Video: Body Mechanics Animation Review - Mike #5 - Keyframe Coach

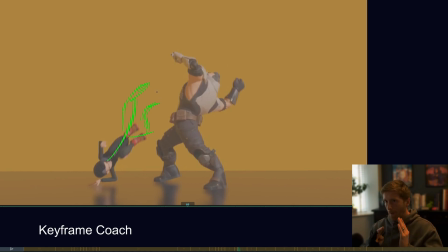So then it would be nice to recoil and, you know, feel that, ooh, like she's bashed off of him. So get that lower body and her
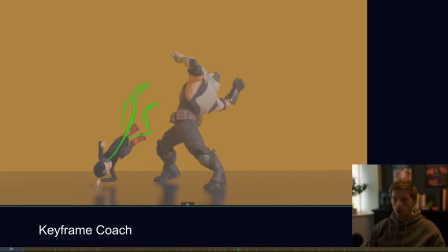spine shape and general line of action going back over to screen left into a nice anticipation. It felt like maybe here you could add in that second arm. And this all leads into helping with that twist motion.
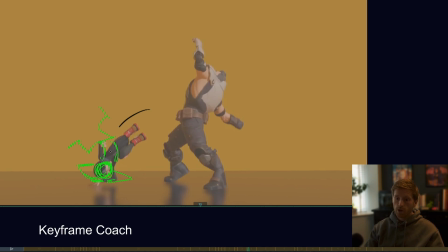So if we antic this way with her body and, you know, get this nice reversal in the spine and also, you know, stretch out these elbows, get everything kind of, essentially, again, it's squash and stretch. So you have a
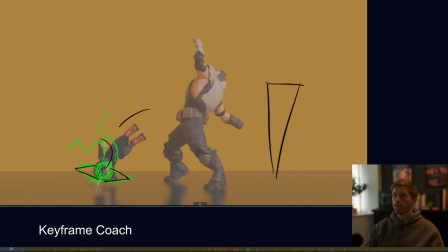stretch pose, and then when you squash down, you kind of want the feeling of making things go into a stretch pose. So, sorry, squash pose. Squash, stretch. So, you know, everything about this is doing that, right?
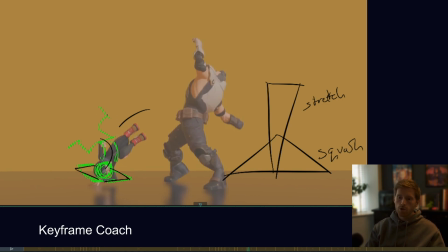These arms are, I think having these legs swing over is probably a better call than, you know, doing this pose out again. Drew that the wrong way. But it's something to play with. The important thing is the contrast, really, and winding up to
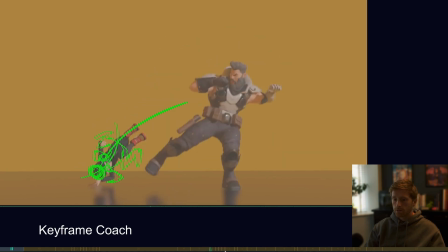then be able to do a big spin in the air.
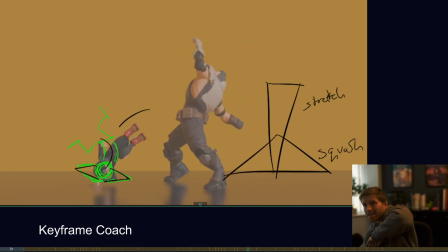And I think swinging that way to then launch yourself to add some rotation in the air would be more believable than kind of doing this, you know, you're stretching out, coming back here, and then stretching that way again.
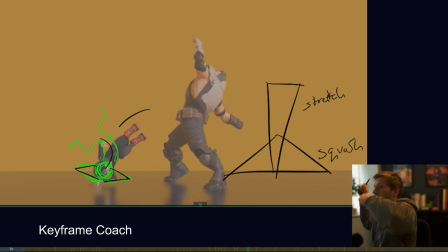If you stretch out, come this way, and then go into a rotation, you can believe that a little more, you know? So then again, nice big stretch. And one thing to be wary of here is that, like I said, parabolic arc at the start,
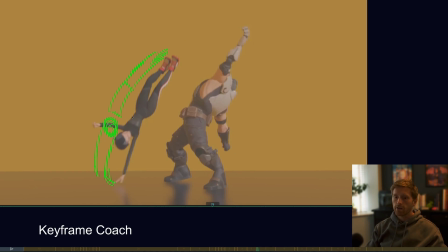where we're essentially wanting to do this arc over here, right? In your animation at the moment, it almost feels like we come up a bit like this and kind of see how she kind of follows that arc along. And then we very quickly kind of snap up here.
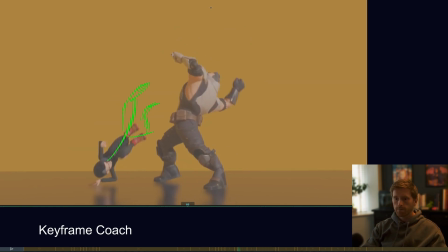And the arc is just a little bit messy right now. So that arc should really like flow through the whole body.
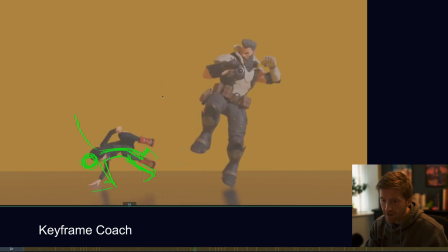And when I kind of play that through with the held drawings, you can kind of feel just with like one drawing and one kind of expression of that arc
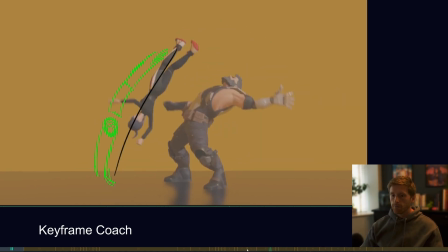that it feels a bit more archy. So then this drawing is just a lazy way of saying essentially you want a shape which is ball-like, right?
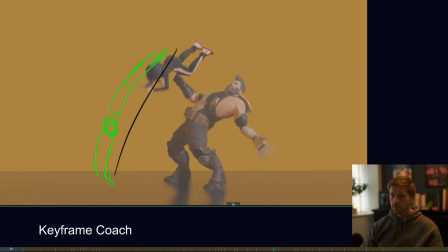So all of this kind of rotation in here, it's all, and like particularly that there, it's all kind of taking away from the flow of that transition into a nice kind of Sonic the Hedgehog ball before then hitting out.
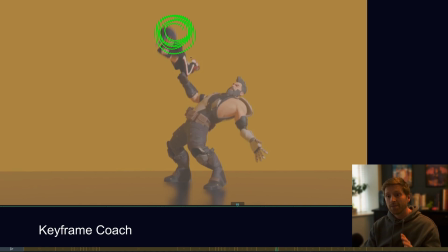And I'm not saying you literally need to make her this shape, but it's a pretty fun thing to do to get a character into this shape. But that's kind of what you're doing when you're doing, you know, if you think about a diver that's, you know, doing one of these rotations where they do like 6 rotations and then dive into the water,
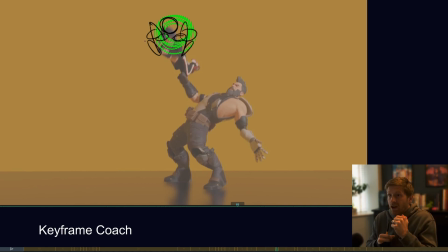they'll get themselves into this very tight ball-like position, and that makes you spin faster. So whatever you can do to kind of treat this as just shapes, but also get that squash and stretch throughout the whole pose will be massively helpful.
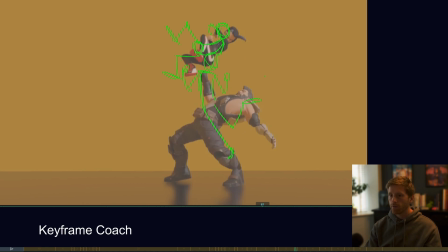And then here, I felt like you could kind of tumble out of that into, not really sure what happened here. That is there. Goodbye.